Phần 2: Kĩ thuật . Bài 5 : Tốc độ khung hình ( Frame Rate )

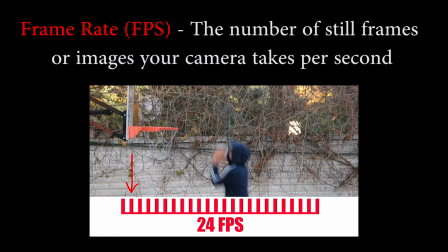0:03 Alright guys, let's talk about frame rates. Your frame rate is the number of still frames or images your camera takes per second.
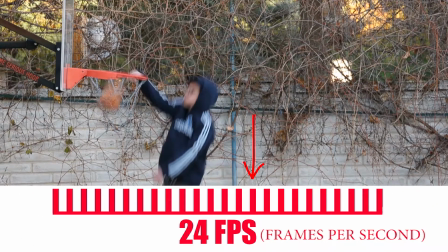0:11 The combination of watching 24 different images stacked up back to
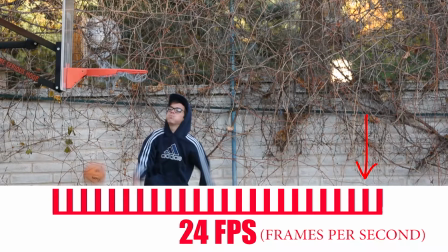0:16 back over 1 second is what gives the illusion of motion picture or video.
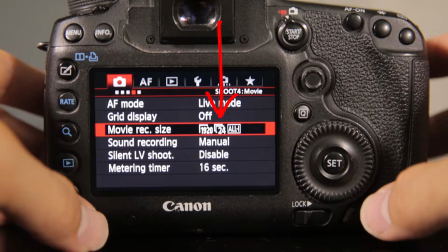0:21 Going to your camera, your frame rates can be found right next to your resolution size.
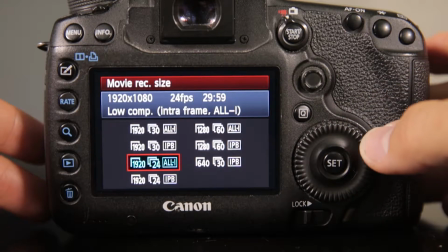0:26 So let's go ahead and click on that, and you'll see pops up a few options of different frame rates you can shoot in. Now on most DSLRs, you're going to have the options of 24, 30, or 60 frames per second.
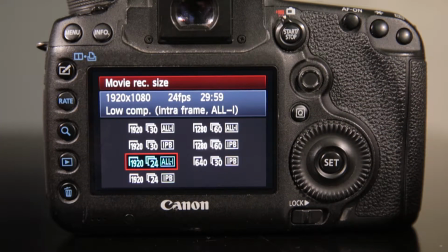0:39 Now I personally always shoot my projects at 24 frames per second.
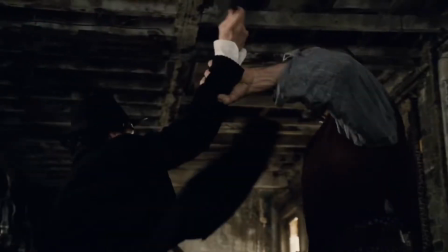0:43 And the reason for that is because most Hollywood feature films are shot at 24 frames per second.
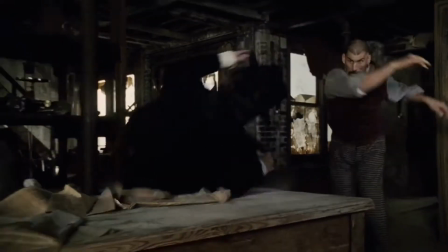0:48 So that is what the human eye is used to seeing when it comes to cinematic films
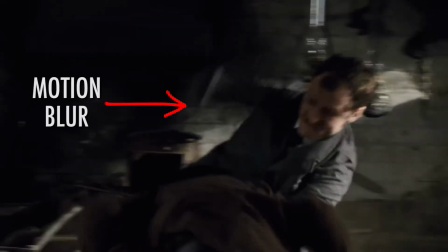0:53 due to the amount of motion blur that 24 frames per second causes.
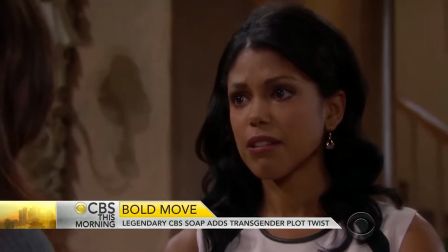0:57 Shooting at 30 frames per second or higher causes your video to appear smoother and clearer, like what you'd see in a soap opera or a news report.
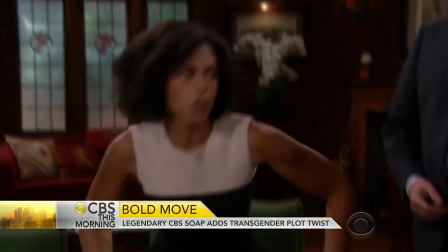1:06 The video looks smoother because there is less motion blur, so it won't have the same cinematic look as a Hollywood film.
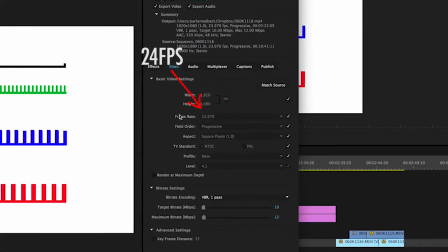1:12 Now because this video you are watching was exported at 24 frames per second, I cannot accurately demonstrate this difference in motion blur.
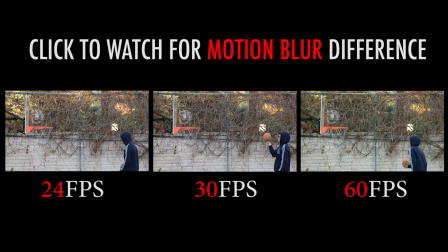1:20 So after this video I provided a sample of 24, 30, and 60 frame per second clips exported out individually so that you can clearly see the difference in motion blur and understand why I shoot all my projects at 24 frames per second.
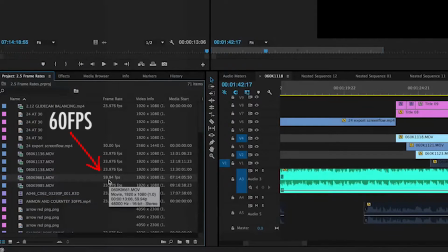1:34 Now there is a time when I do shoot higher frame rates than 24,
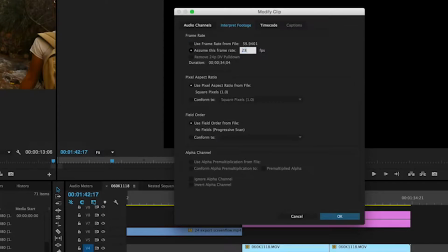1:38 and that is when I shoot higher frames with the intentions of slowing them down afterwards in post down to 24 frames per second.
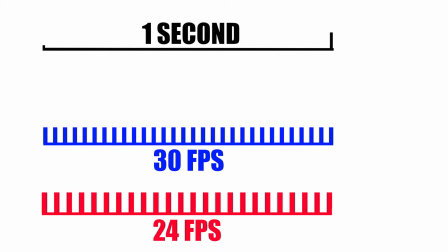1:46 So when I shoot a clip at 30 frames per second and then slow it down to 24 frames per second,
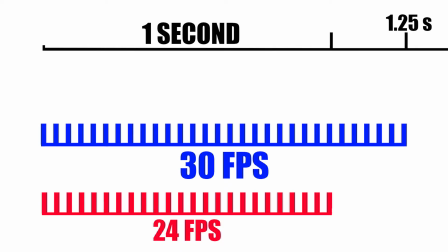1:51 this is essentially stretching out those 30 frames to play back at only 24 frames per second. This leaves 6 leftover frames, meaning it will take more time to play all 30 frames at 24 frames per second.
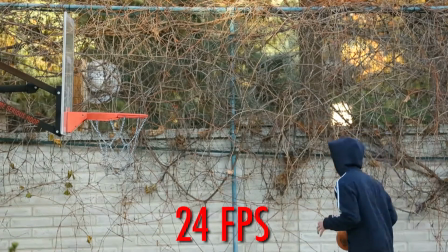2:04 So take a look at this clip shot at 24 frames,
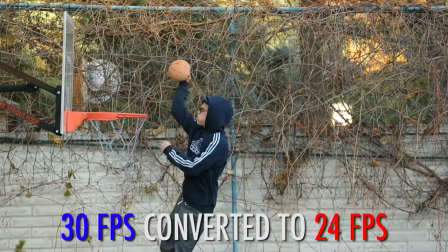2:07 and then take a look at the same clip shot at 30 frames per second and then slowed down to 24 frames per second in post.
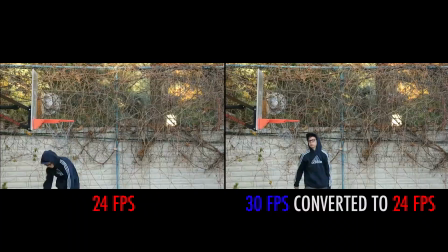2:15 As you can see, the second clip is just a little bit slowed down. When I convert 60 frames down to 24 frames per second,
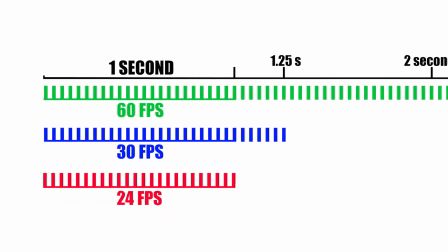2:22 it stretches those frames out to fit only 24 of its frames in 1 second, leaving 36 leftover frames.
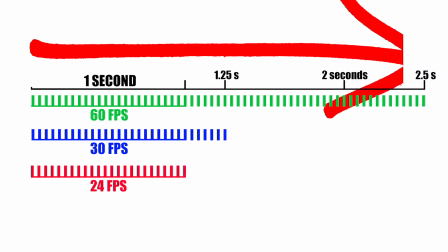2:30 This means it will take 2.5 seconds to play all 60 frames at 24 frames per second.
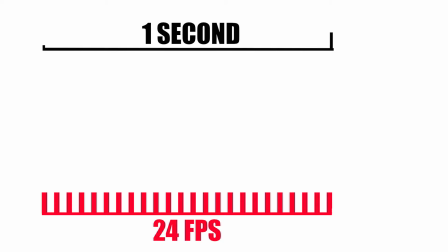2:36 And this is what causes slow motion. Some people make the mistake of shooting 24 frames per second and then trying to slow that footage down.
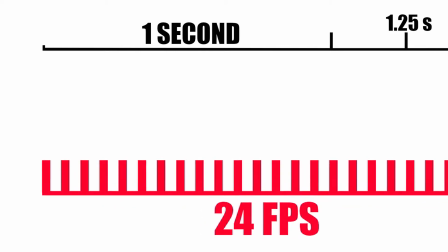2:44 Though you can do that, it won't give you true slow motion.
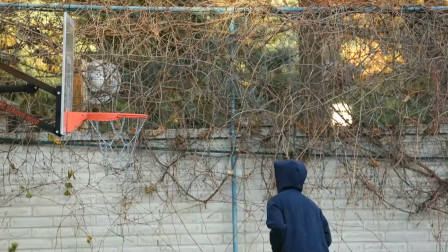2:48 It will make the footage look choppy because you're spreading out your 24 frames too thin, leaving too many gaps in between.
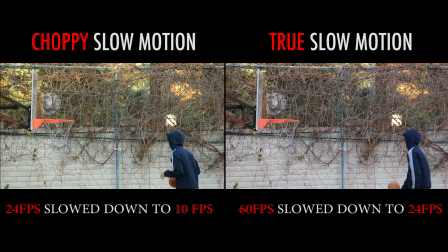2:55 In order to get real slow motion that looks smooth and clean,
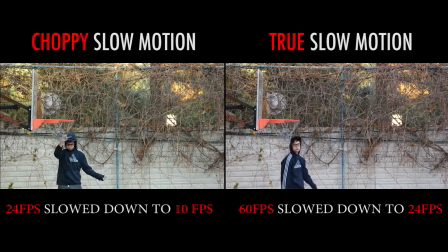2:58 you need to shoot more frames per second and then convert that higher number of frames down to 24 frames per second.
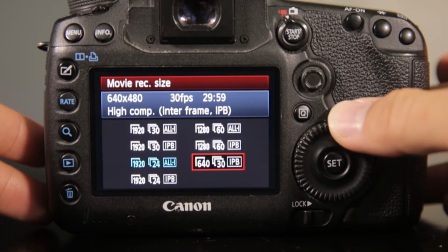3:05 Now let me show you what will happen if you shoot higher frame rates and then decide later when you're editing the footage that you don't want to slow those clips down anymore.
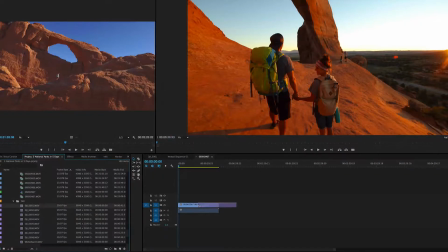3:13 For example, if I shot a 30 frame per second clip and then stuck it in my 24 frame per second project without converting it or slowing it down,
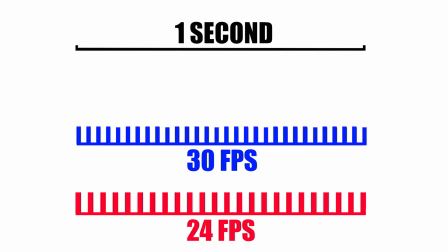3:22 I am essentially telling my 30 frame per second clip to only play 24 of its 30 frames. So what it does is it cuts out 6 of its frames to match the 24 frame rate of the rest of the video.
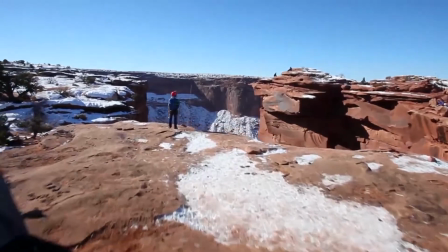3:34 Here's a few examples of clips that have been shot at 30 frames per second and then
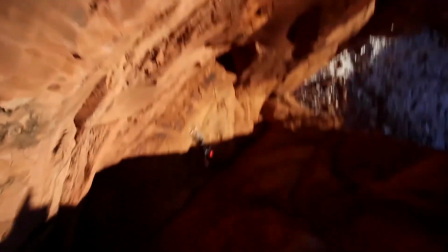3:39 played back at 24 frames per second without converting or slowing it down.
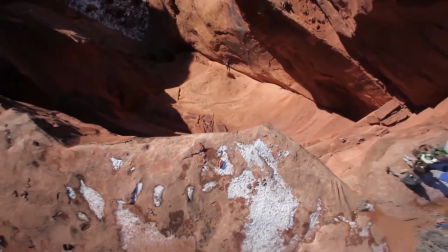3:44 As you can see, there are some jutters or choppy moments in the footage, and that's because of those gaps from those frames that you asked it to take out.
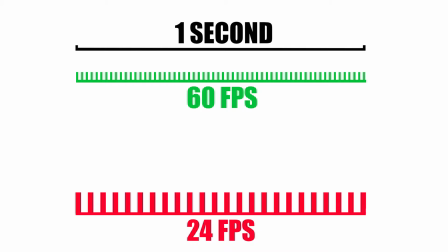3:51 Now if you bring in a higher frame rate like a 60 frame per second clip into a 24 frame per second timeline, this judder doesn't look quite as bad because the gaps caused by the removed frames aren't quite as wide as the gaps caused by a 30 frame per second clip converted down
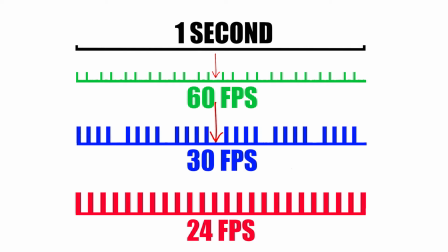4:08 to 24 frame per second.